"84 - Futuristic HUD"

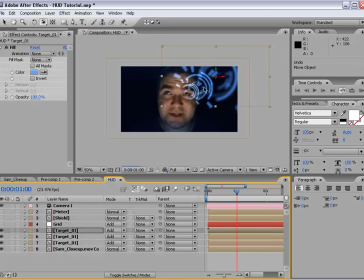1487s
And then if the camera rotates around, you know, you're going to get a lot of this kind of cool futuristic, you know, looking scenario.
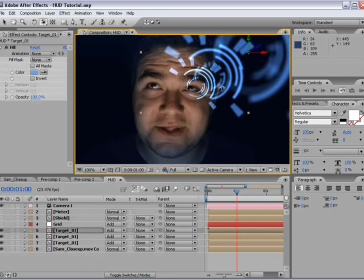1496s
So that's up to you. The depth of field is really going to make this effect cool.
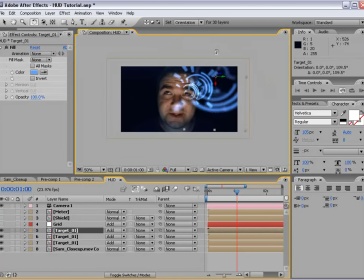1500s
Now, we want these other ones to seem a little more random, so you want to maybe rotate them or even offset the time so that they sample from a different time rather than all being exactly the same. So that's that. We'll shut that off now for a moment. The grid is all set.
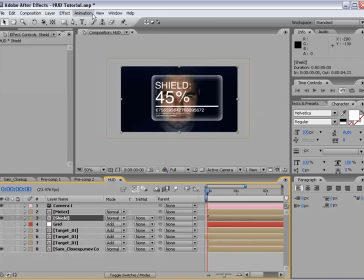1519s
Now we have our shield. That looks good. We'll choose Generate Fill. Red's a good color. We can go ahead and create a 3D layer out of it and rotate it so that it's facing him so he can read it. And then we'll move it out in 3D space and maybe scale it down.
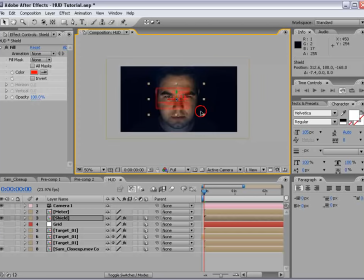And maybe just put it right down here. And then we have our meter. We'll turn on the collapse transformation switch so that we can scale it down,
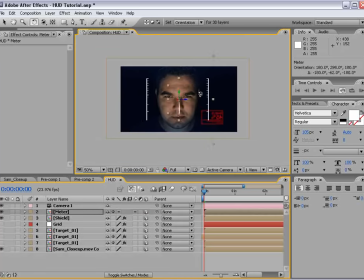1556s
make it a 3D layer, and we'll flip it around towards him as well. Now I just noticed something.
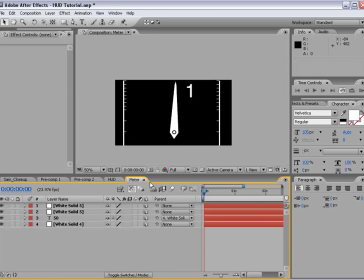1562s
These layers also need to be 3D. So everything's 3D so that the collapse transformation works.
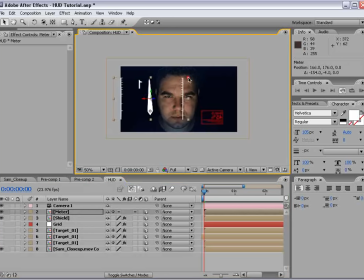1569s
And now I can move this around and we can scale it down. Maybe put it down here. Maybe move it out in Z space and scale it down some more.
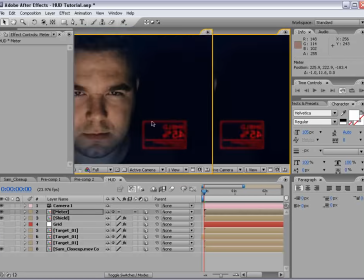1580s
Now we can do one other cool thing.
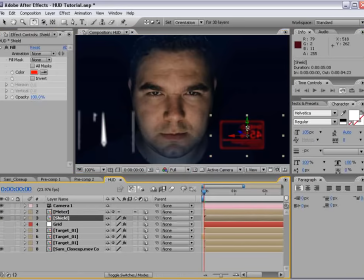1582s
We can kind of rotate it, which gives us, you know, a very basic illusion that this is kind of wrapping around inside,
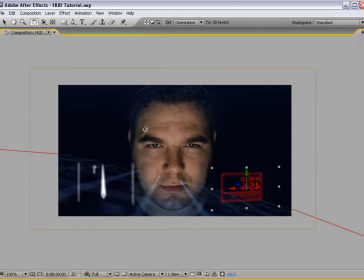1590s
you know, which may or may not be what you're going for.
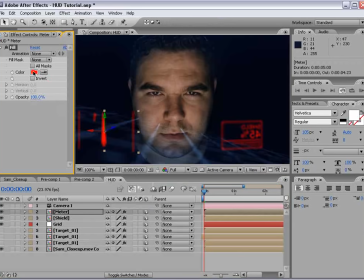1593s
Also for the meter, we can give it a color, generate fill, and maybe we can do this sort of a blue color and also change it to add.
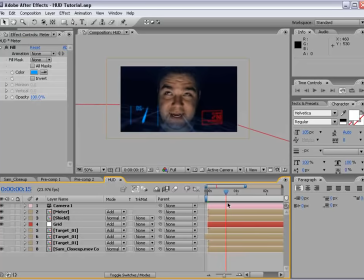1606s
So now we've got a lot of random stuff going on.
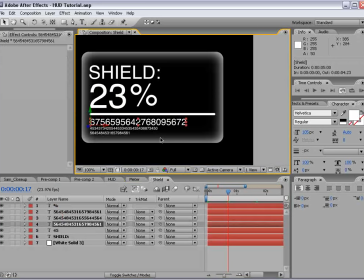1609s
Maybe we could go into the shield, take one of the text layers that's randomly generating numbers and copy it,
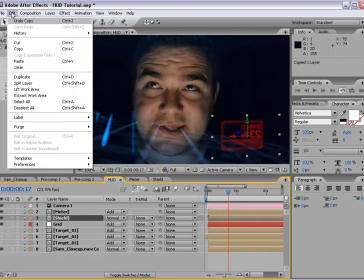1616s
edit, copy, and then go into the main comp and paste it. And then we'll flip it around so it's facing him.
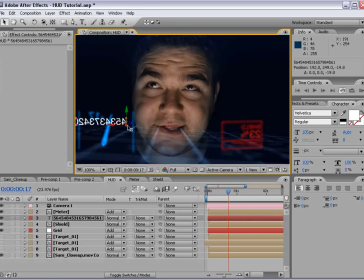1624s
And then we'll move it back in 3D space.
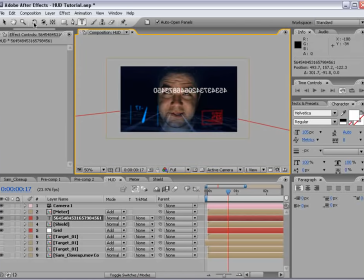1628s
And maybe we'll take a few numbers off of it and scale it down some.
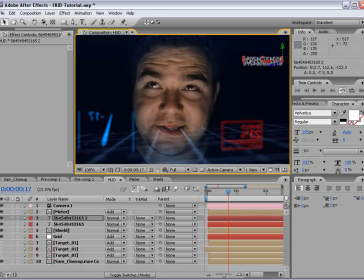1637s
And just put some information up here, you know, it's just kind of make it look kind of random. Maybe add a few extra numbers and letters, who knows. And then you can maybe even just take one of them, duplicate it,
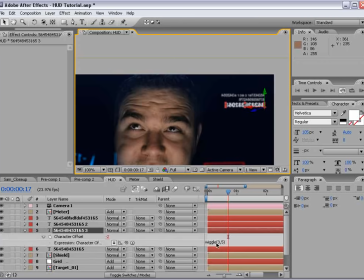1656s
hit U, and take the expression off of the character offset, and maybe we could actually type something like, you know, system status or something like that. Something that, you know, looks important.
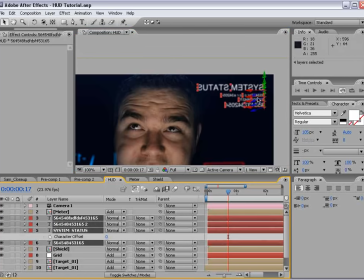1673s
And then we can take all this stuff and move it back in Z space so it's sort of out in front, and maybe you know, scale it down a little bit or something. Now we turn the target back on.
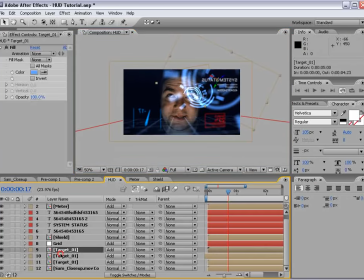1688s
Now I did this one thing and it sort of rotated the whole target system out. And what I did is I created a null object. And I made it 3D, F4, 3D. We'll go ahead and put it down there with the target. And then I took all the target layers, parent it to the null,
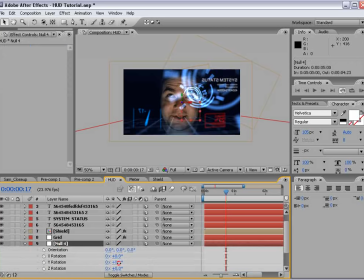1707s
and then hit R, brought up the null rotation, and basically rotated the null. And it kind of brought it out. So, quick example, we'll keyframe the Y rotation. We'll move forward here. And just turn it out.
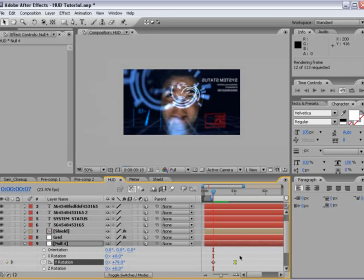1727s
It will just sort of rotate out as if, you know, the system is being called up to be used.